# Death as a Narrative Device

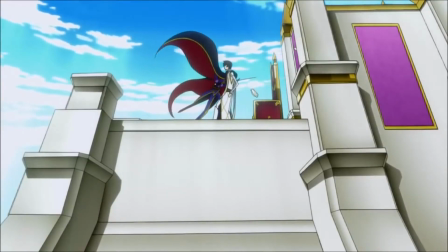0:00 Death is one of the most simple and powerful tools in a writer's belt.
Is this a dead man, Doctor?
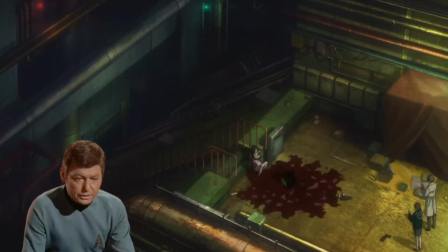0:08 Very dead, Mr. Spock.
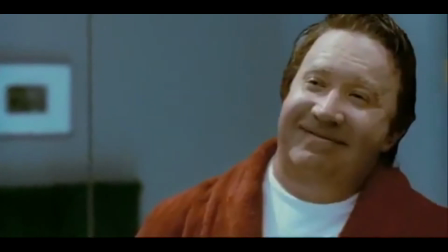0:12 Every human instinctually feels that existential dread crawling up our ever-failing mortal coils.
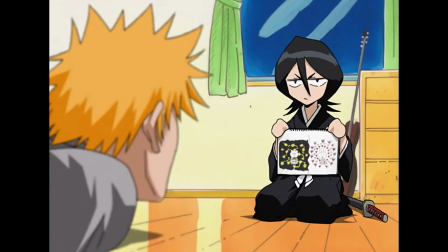0:20 You don't have to explain to the audience why they should fear death, or how death works,
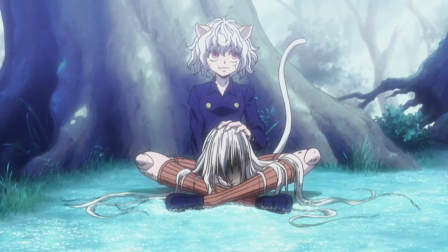0:27 or that you should be sad when a likable character dies, which makes death a very easy and effective
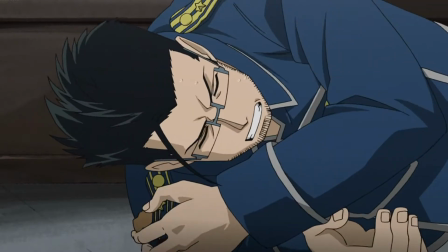0:35 show-don't-tell writing style. When Hughes is running from Lust in Full Metal Alchemist, you understand the stakes.
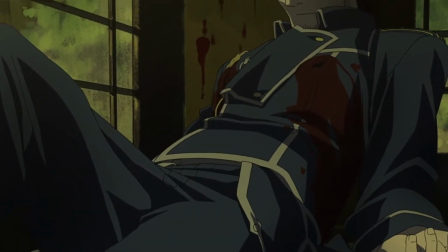0:42 And when he dies, one of the reasons it hits as hard as it does is because of how relatable this scene is.
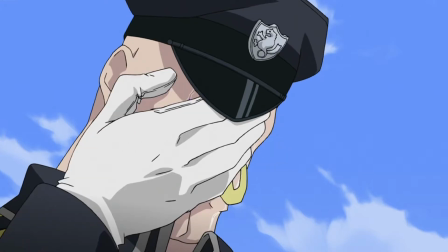0:49 We can all empathize with losing a loved one, or at least the fear of it.
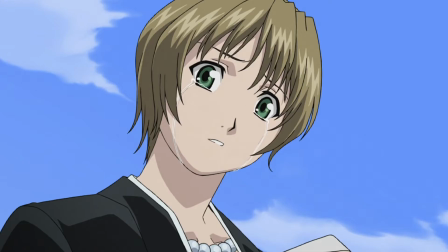0:53 These characters don't have to explain why they're sad, they just have to be sad.
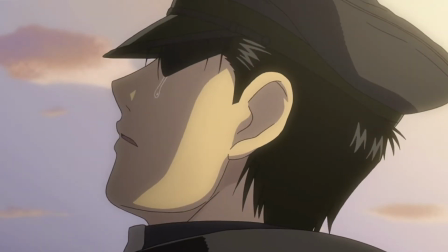0:58 Our empathy and our life experience does the rest.
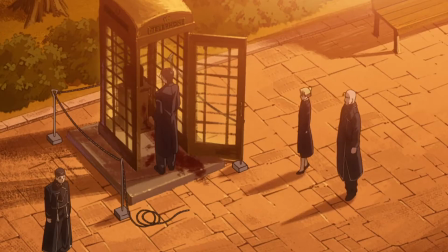1:02 Uh-oh, but there's another reason why this death is so effective, because when a character dies, the viewer understands that they aren't coming back.
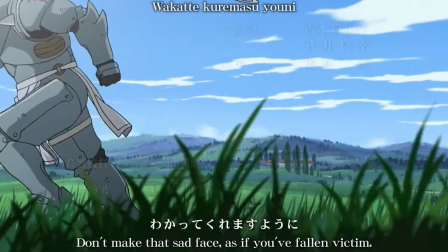1:10 No one expected to tune in to the next episode of Full Metal Alchemist and see Hughes walk back in and go, "Phew,
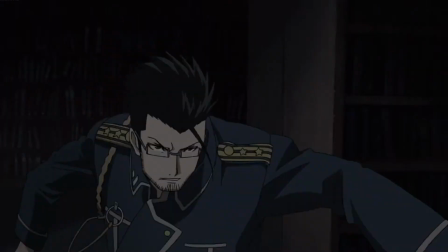1:17 man, you wouldn't believe the day I just had." Even though this is a fictional show, he is functionally dead to the viewer.
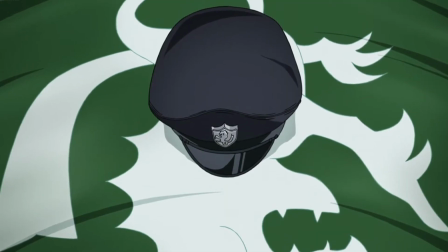1:25 He will never be a part of their life again. He's gone. And no one has to explain that.
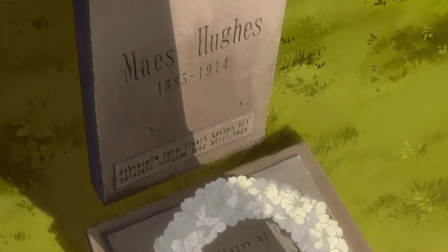1:30 The narrator doesn't have to say, "And that was the last time we ever saw Hughes."
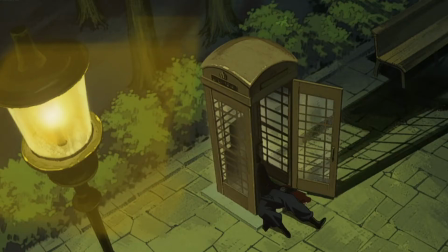1:35 Just the act of him dying communicates all you need to know. So at this point in the video, you're like, "Yeah, I get it. I know what fucking death is." Excellent.
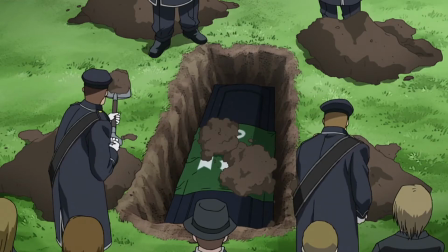1:44 Now that we've established how powerful death can be as a writing tool, let's talk about the problems with death as a writing tool.
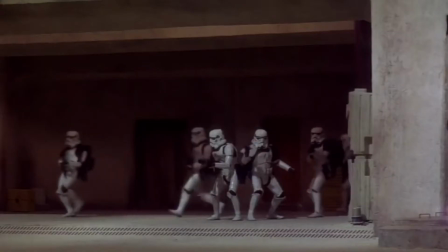1:52 Problem 1. Not enough death.
More.
This one is the most common in media by far.
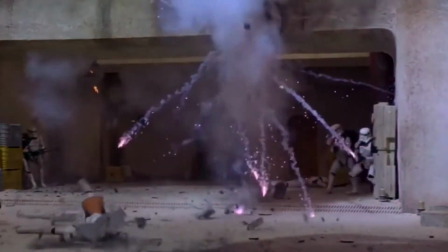1:57 Otherwise referred to as plot armor, it's the sense that there's no actual danger for key characters.
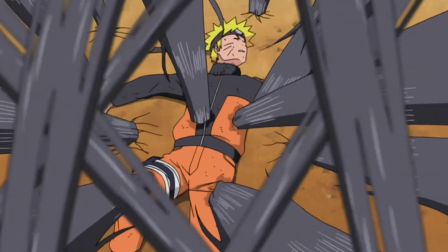2:03 In the show called Naruto, you're pretty damn sure that Naruto isn't going to die halfway through.
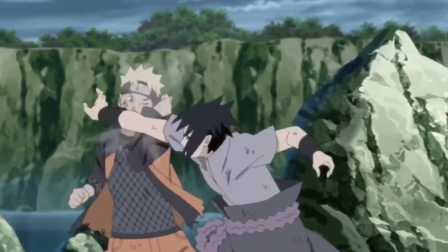2:09 And this goes for more than just the main character. Sasuke isn't gonna die before his final confrontation with Naruto.
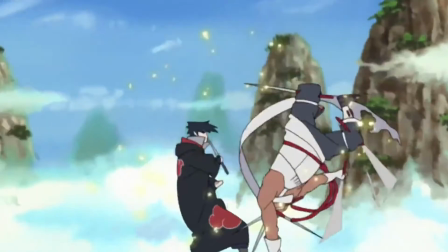2:15 You don't set this shit up for 200 episodes to have him die to fucking Killer B. Look at this motherfucker.
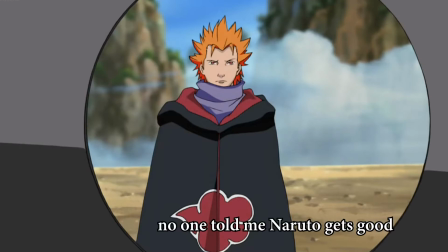2:21 "I am peeking at you. See, you're not quite through, but in all your crew, your brain cells are few."
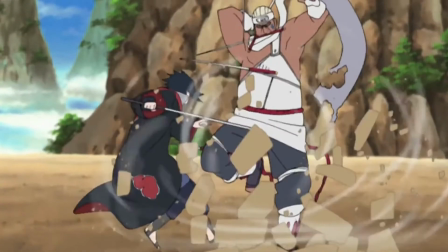2:27 But once the audience picks up on the patterns of your storytelling, once they can see narrative arcs forming,
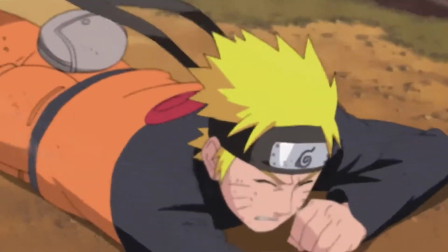2:33 once the hero has escaped by the skin of their teeth for the 20th time, the fear of death just isn't enough to build tension.
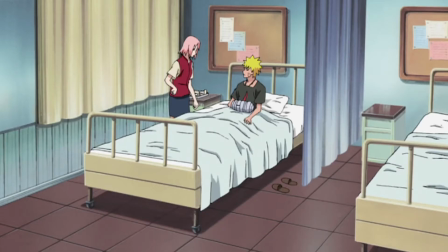2:40 Once you lose the audience's trust in your ability to kill a character, you have to start making up other things to hold their suspense.
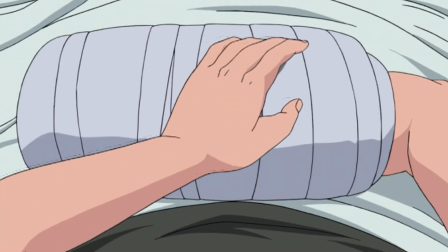2:48 Suddenly it's not, "Oh no, my favorite character's going to die and I'm never going to get to see them again."
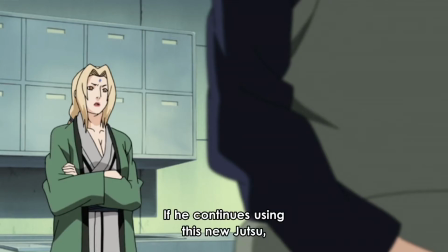2:53 It's, "Oh no, Naruto will lose his powers if he uses
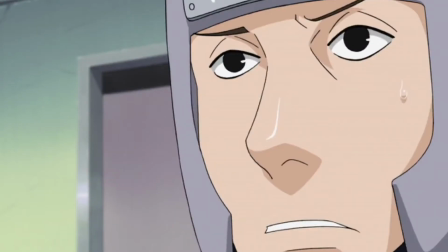2:57 wind-style Rasengan an unspecified number of times."
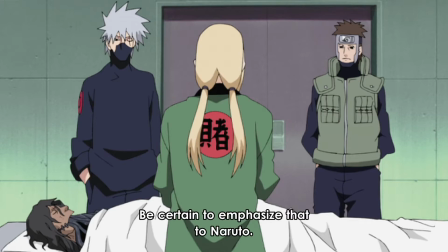3:02 But having to explain to people why they should be concerned or excited is never going to hit as hard as instinctual reactions.
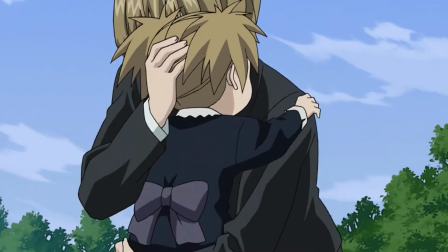3:11 Problem 2. Too much death. Alright, so we've established that death is the best narrative device.
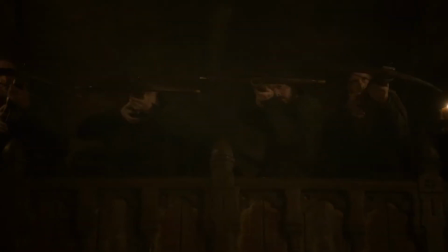3:18 "Let's just use it all the time," is probably a direct quote from George R.R.
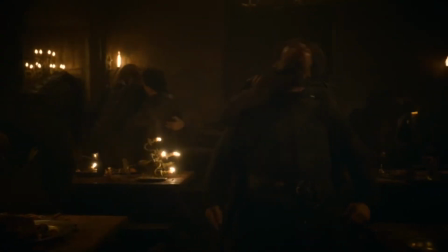3:23 Martin's autobiography. Death can easily be overdone in a few different ways.
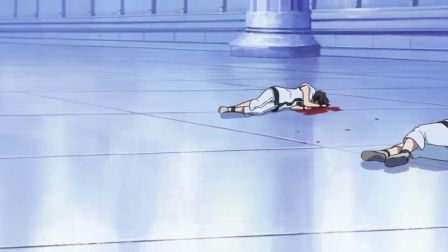3:28 Killing sporadically, without thought, keeps characters from developing arcs, and keeps people from growing attached to them.
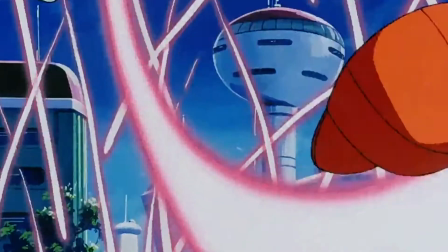3:35 You don't give a shit when Boo kills every non-main character on the planet, because you don't know who the fuck they are.
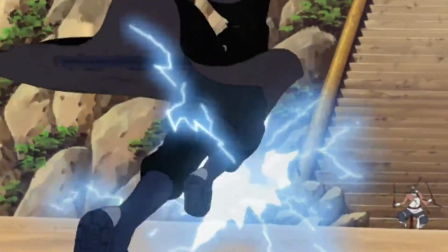3:41 Worse than that, though, is killing a character when they're halfway through an arc. If you killed Sasuke in the Killer Bee fight, it'd be like, "Oh shit.
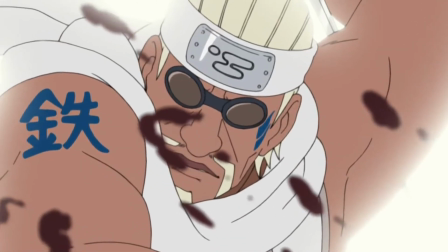3:50 Then I'll sting you like a killer bee!"
Nah, he's okay though. But if Sasuke died there, all the narrative buildup would have been for nothing.
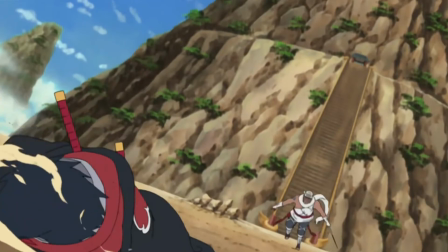3:58 It'd be incredibly underwhelming. Like, not killing him here is predictable.
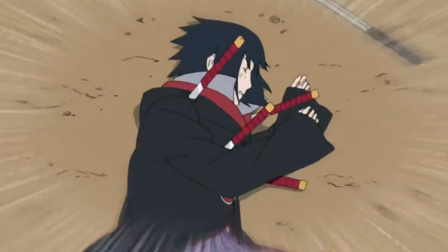4:03 It's still the better option.